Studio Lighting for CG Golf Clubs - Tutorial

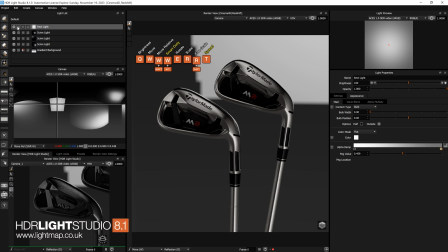just solo that light.
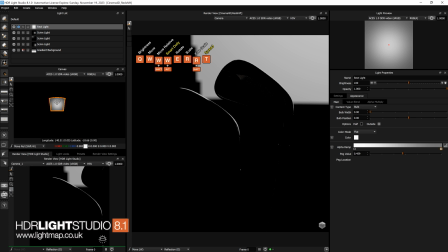Now let's move it up a little bit until we get it out of the shot.
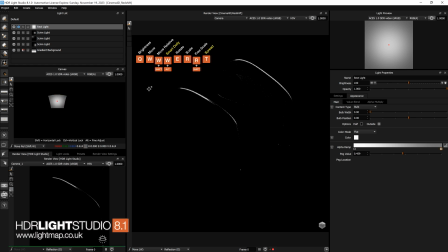See where we get to. Ok yeah that's doing a nice job just of that edge. So in terms of the appearance of this let's change that to a scrim.
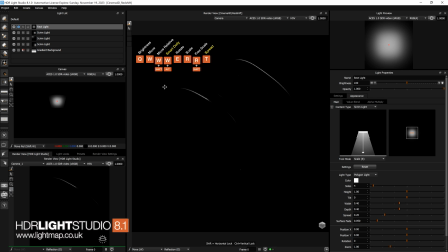and then we get a you know much nicer fall off of the light around that surface so let's un-solo that so
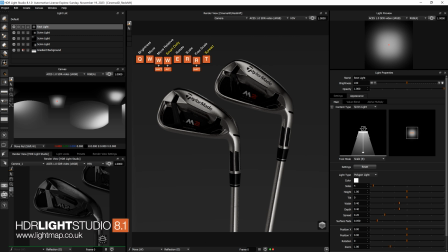that's actually quite nice with that edge I might just scale the light down bring it a bit closer so there's a bit more graduation in that now
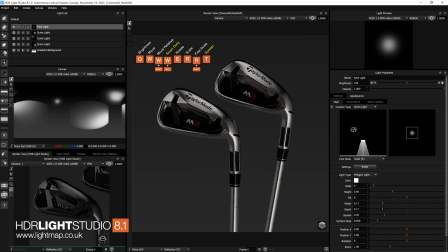I kind of feel like I want to create a bit of um a bit of a hot spot over here and just just something to try so
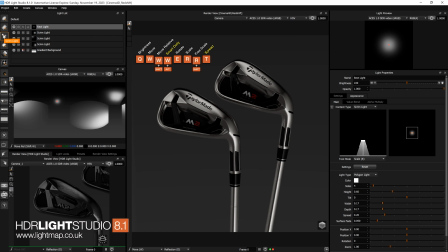the great thing about the scrim light is you can do so many effects with it um you can do a little round light so I'm going to use the scrim light again I'm going to click on here and then I'm going to make that into a circle by changing the sides I'm going to scale it down bring
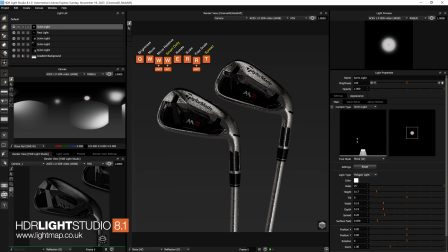it quite close change the spread a little bit but basically I've got a little circular light there and I'm going to whack up the brightness of that to create a hotspot yeah
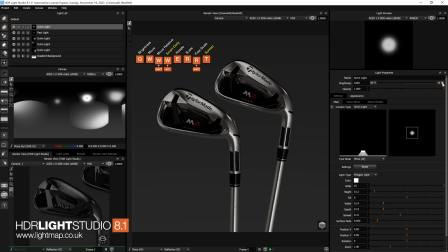I kind of like that yeah I like that. I might just bring it up a little bit and see how that changes things. I quite like moving things in this view.
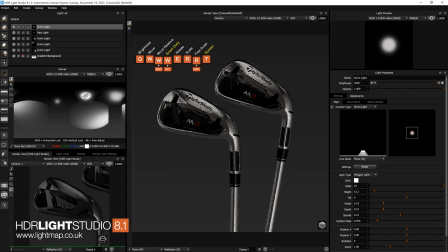You know it's great using light paint but when you've got it about in the right place it's great to just experiment and just see oh yeah that's nice. Yeah I like the way that's that's doing that so the shaft's looking
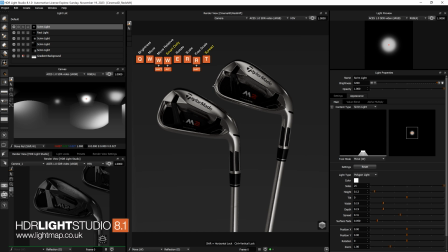good that's looking good we can't really tell what's going on in terms of the surfaces inside here so let's just make another light click in these
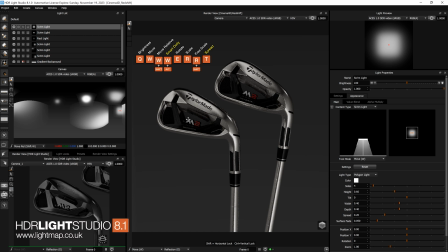surfaces and just see what we need you see look that even already just having a bit of something there is set helping describe the shape of things in here so if I just click click in there turn the brightness up a bit just
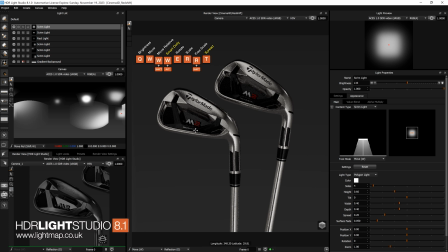try on some different parts of this model where that little name is there does that help now I think lighting that actual surface with the logo on is the way to go and just bump up the brightness of that. Now let's just check where that is.
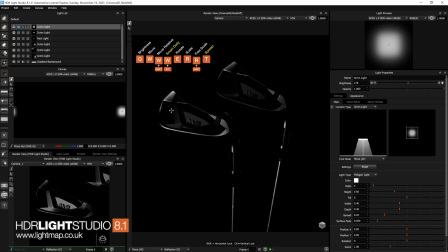Now that is also lighting the shaft there. So if we scale this a bit I
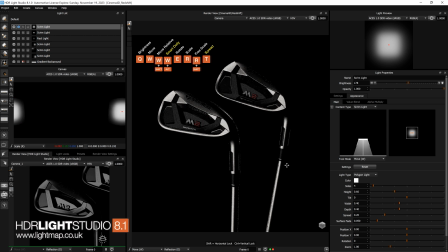think we find that this could replace the other light. So if we just un-solo. I've been very lazy and not named any of these lights.